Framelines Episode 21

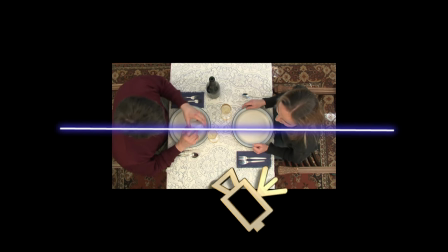16:26 We can aim the camera in any direction, but it must be on this side of the line.
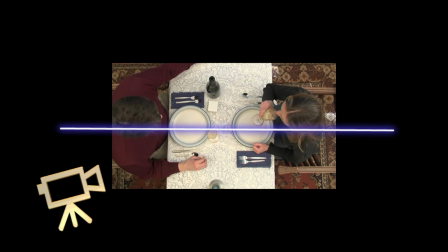16:31 Now even though from overhead we can clearly see where the actors are, it's not as clear from what the camera sees.
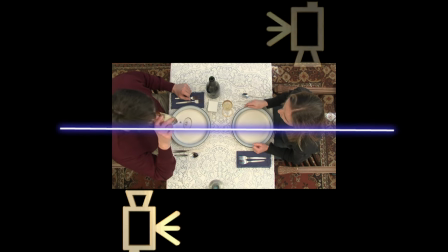16:37 If we break the 180 degree rule and place one camera here, and the other camera over here, the camera view shows the actors facing the same direction.
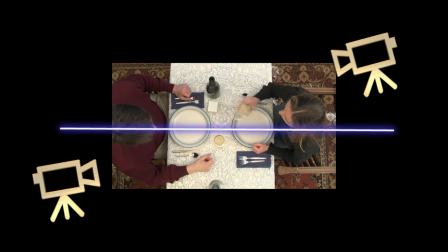16:46 Even when the angles are not as blatantly off, it can be disorienting because the actors eye lines won't match. Now, you can cross the 180 degree line, but you have to show the camera move, like so. Not only do you have to shoot this movement of crossing the line, but you also have to use it in the edit.
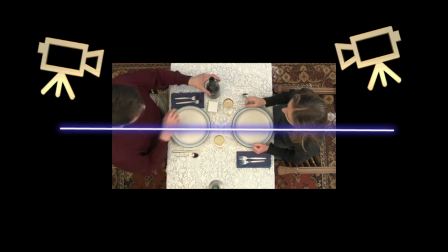17:06 That way you orient the viewer. Once you're on the other side of the line, you have to stay on it, unless you move the camera back to the other side.
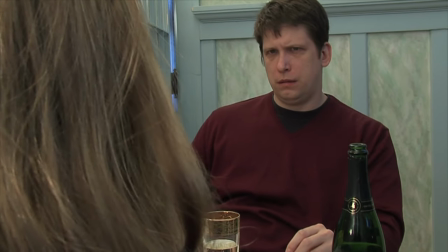17:15 Remember, the camera is the viewer in the scene. They're a non-active participant in everything that's going on. They only see what you show them.
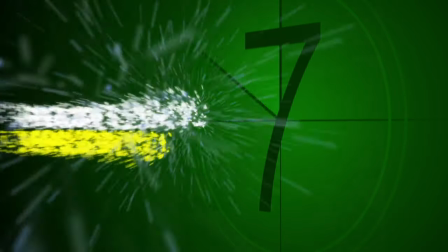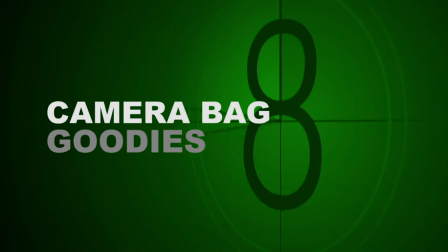Hi, I'm Scott Spears, and here I am with a film tech tip. Today we're going to talk about what's in your camera bag. Because when you go out in the field, you're going to need all kinds of little goodies to help you in your shoot. And so what do you carry with you? And I guess the first thing we want to talk about is you're going to need a bag for your camera, some way to carry it. and down below we've got some camera bags here.
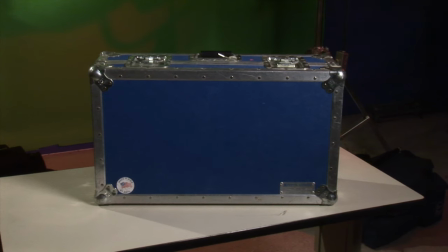17:58 Also you can end up with a hard case. If you travel a lot by plane you probably want a hard case because a soft bag will protect your camera well enough.
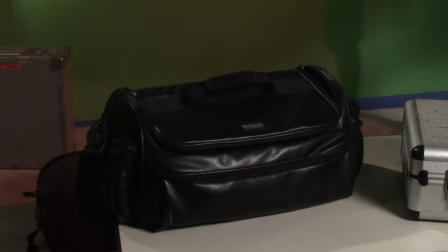18:07 And they can vary in sizes. They can be soft cases. They can be soft cases with a lot of padding.
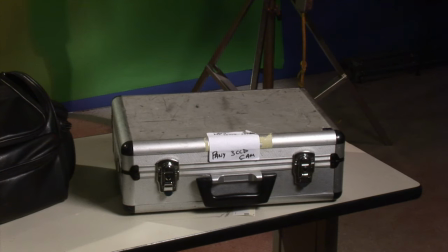18:12 One case we ran into is just a little $20 tool kit that is great for putting your camera in. You want a case that is large enough to hold the camera plus accessories but not so large the camera floats around in it otherwise you get
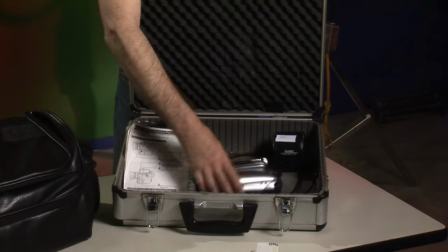18:26 banged up and you can break switches or or ding up your camera so that's an important thing you want to make sure the camera fits well in your case so what's the number two what's the other thing you want in your camera case well you better put some tape stock in there and depending on how long your shoot is for the day if i'm just going out to shoot an interview i make sure i have at least three tapes
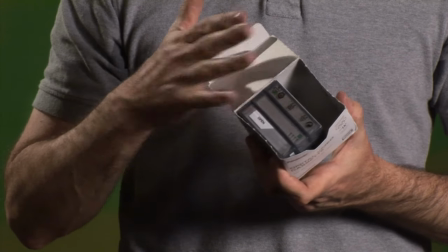18:46 if it's an old day shoot on a drama or something like that i'll carry 10 tapes what else do you need spare batteries a lot of people buy cameras they go i'll just use the onboard well what happens when it dies so you want to have at least two spare batteries i mean so really three batteries total and you want to buy the big batteries yes it's painful to spend 70 80 bucks or 100 bucks on batteries but do it because your shoot's done if your camera runs out of power oh and another thing you'll need for your batteries is carry a charger with you because if you're out in the field and you use up all your batteries you can you can be charging one while you're shooting what's something else you might want to carry is a head cleaning cassette and this is
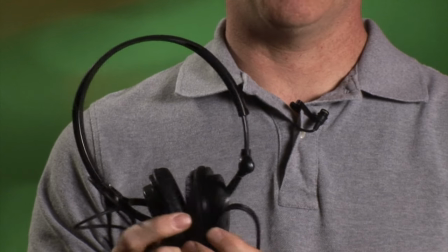19:27 if you clog the heads on your camera you can run this through there what else you need a pair of headphones so we've got headphones here and i buy full ear headphones some people do the earbud thing i'm not big into earbuds because sound leaks in okay another thing you carry with you is I just, again, another Ziploc bag with some connectors in it. And these are three connectors you should go nowhere without.
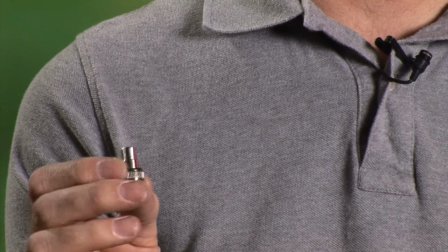19:52 This is a BNC to RCA, so if you need to plug in a professional monitor, which is an RCA cable.
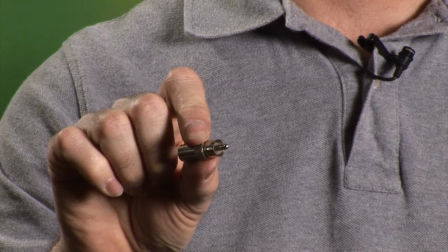19:59 A barrel, which converts BNC to RCA.
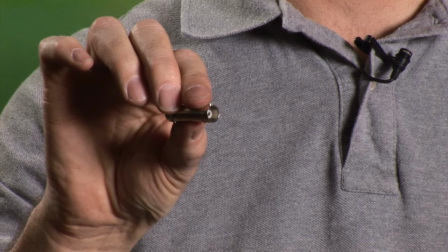20:05 Or just a barrel connector that allows you to connect two BNCs together. I always also carry a couple C47 media attachment clips.
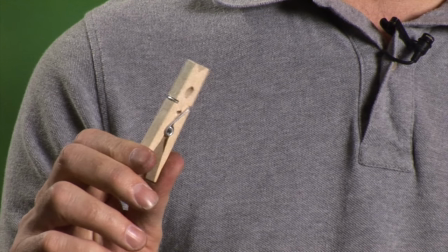20:12 So if you need to hook a gel on something, you've got one. So if you need one. Or just hook a script to something.
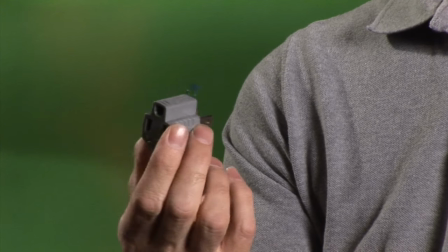20:20 Carry a ground lifter or an Edison adapter, so if you need to adapt this down to something down to a two-plugger. One thing you might want to carry with you is just a small mirror so the talent can check their makeup. So it's a handy little thing to have.